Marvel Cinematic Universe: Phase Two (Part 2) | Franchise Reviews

However, both films use the character very differently. Paul Bettany had voiced Stark's AI, Jarvis, since the first Iron Man.
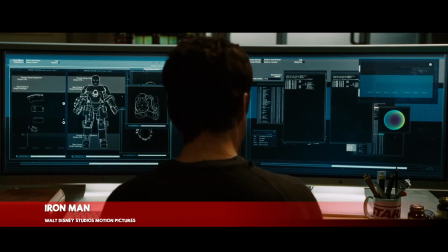1003s Jarvis, you up? For you, sir, always.
In Age of Ultron, Bettany took on the physical role of the Vision.
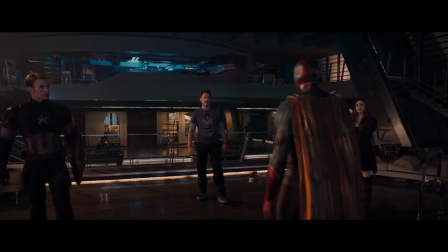1010s Why does your Vision sound like Jarvis? We reconfigured Jarvis's matrix to create something new.
Ultron is chillingly brought to life by James Spader's performance. Despite playing a CG character, Spader is a commanding presence throughout, managing to be both funny and scary at the same time.
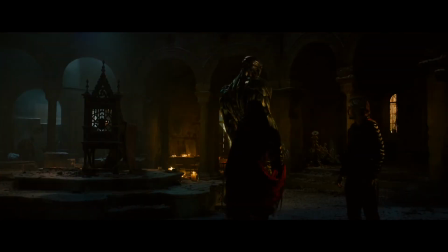1029s Everyone creates the thing they dread. Men of peace create engines of war.
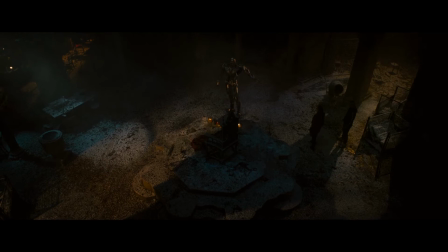1036s Invaders create Avengers. People create smaller people? Children. I lost the word there.
While the idea of an artificial consciousness with no one physical form initially seems impossibly overwhelming,
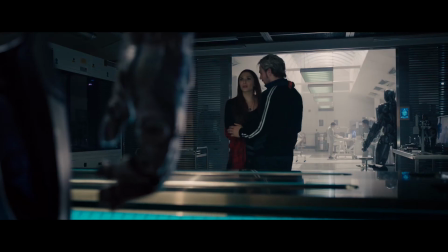1053s
Ultron's motivations are ultimately fairly generic.
You said we would destroy the Avengers, make a better world.
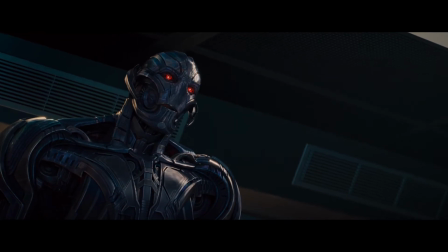1061s It will be better. When everyone is dead. That is not... The human race will have every opportunity to improve. And if they don't? Ask Noah.
His ultimate defeat definitely left the door open for a possible return.
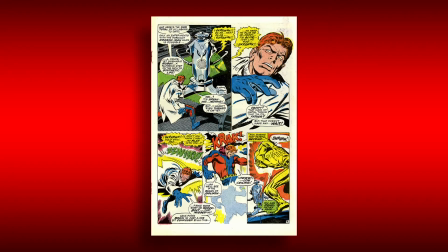1077s
In Marvel Comics, Ultron was created by Dr. Hank Pym, aka Ant-Man.
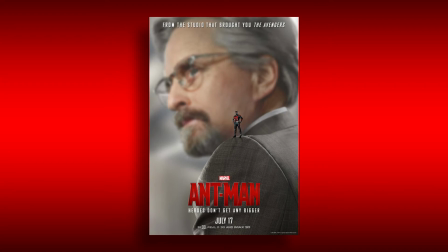1082s
An older Hank Pym, played by Michael Douglas, would make his MCU debut in Marvel Studios' next release. It is interesting that both characters made their first big screen appearances in the same year, in separate films.
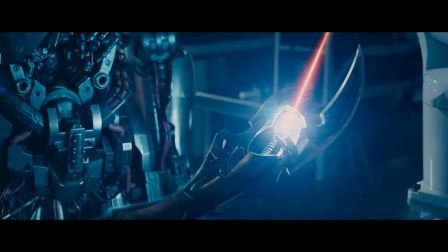1095s
Age of Ultron retroactively revealed that Loki's scepter from the first film contained the Mind Stone. This certainly felt like a decision made after the fact, and arguably raised more questions than it answered. The Maximoffs and Vision all received their powers from the stone, granting them more fantastical abilities than previous characters.
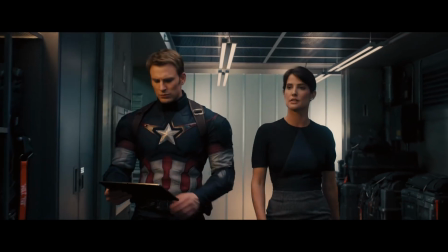1113s Their abilities? He's got increased metabolism and improved thermal homeostasis. Her thing is neuroelectric interfacing, telekinesis, mental manipulation. He's fast and she's weird.
Wanda's powers actually seem more akin to the Reality Stone. The death of an Avenger was rumored long before the film's release. Whedon is well known for killing off beloved characters, such as Phil Coulson in The Avengers. As the least developed member of the team, Hawkeye seemed the likely target. The film leans into that idea.
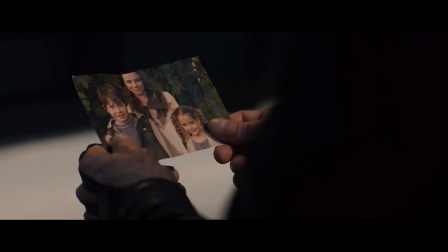1144s
I mean, it really leans into it. I believe Whedon deliberately employed cliched tropes, such as introducing Clint's family, to play on viewers' expectations. However, Pietro was ultimately the one to perish.
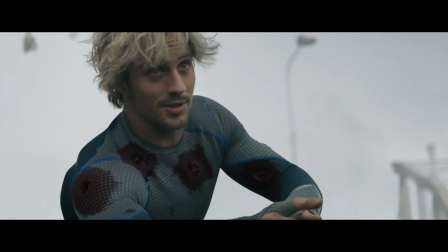1161s You didn't see that coming.
Not only did this subvert viewers' expectations, Pietro's heroic sacrifice tragically completed his journey from self-serving victim to selfless Avenger. In hindsight, you actually can see it coming.
You get hurt, hurt him back.
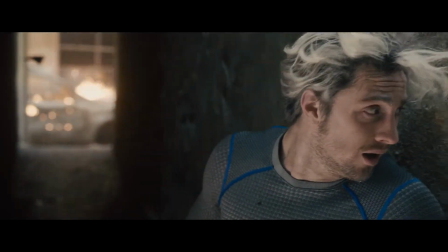1182s You get killed, walk it off.
Despite only appearing in one film, Pietro's death still carries emotional weight, especially for Wanda.
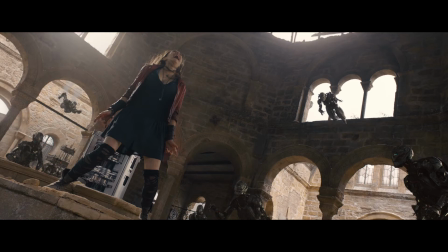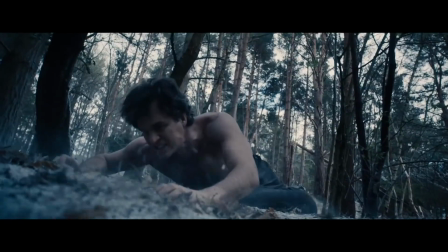1202s
The first trailer for Age of Ultron, set to a haunting rendition of I've Got No Strings from Disney's Pinocchio, promised a darker tone than the first film. While some were disappointed the film didn't go further, it is undeniably darker than its predecessor.
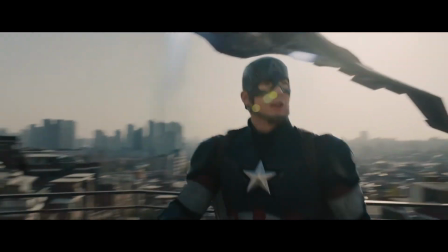1215s
The sequel also looks more cinematic and features more international locations, making the threat feel more global. The filmmakers deliberately included elements of fan service, such as the Hulk vs. Hulkbuster fight.
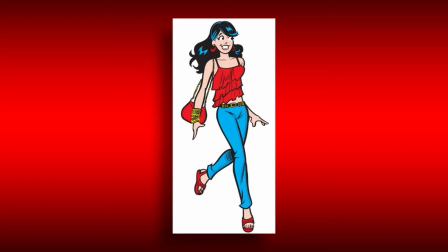1231s
Veronica, the mobile service module which houses the Hulkbuster suit, was named after Veronica Lodge from Archie Comics, the romantic rival of Betty Cooper.
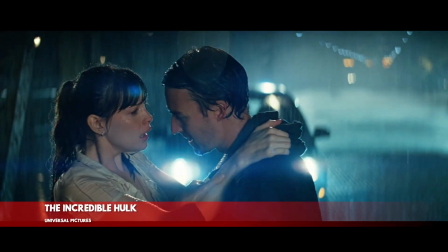1240s
Betty Ross was the name of Bruce's love interest in The Incredible Hulk.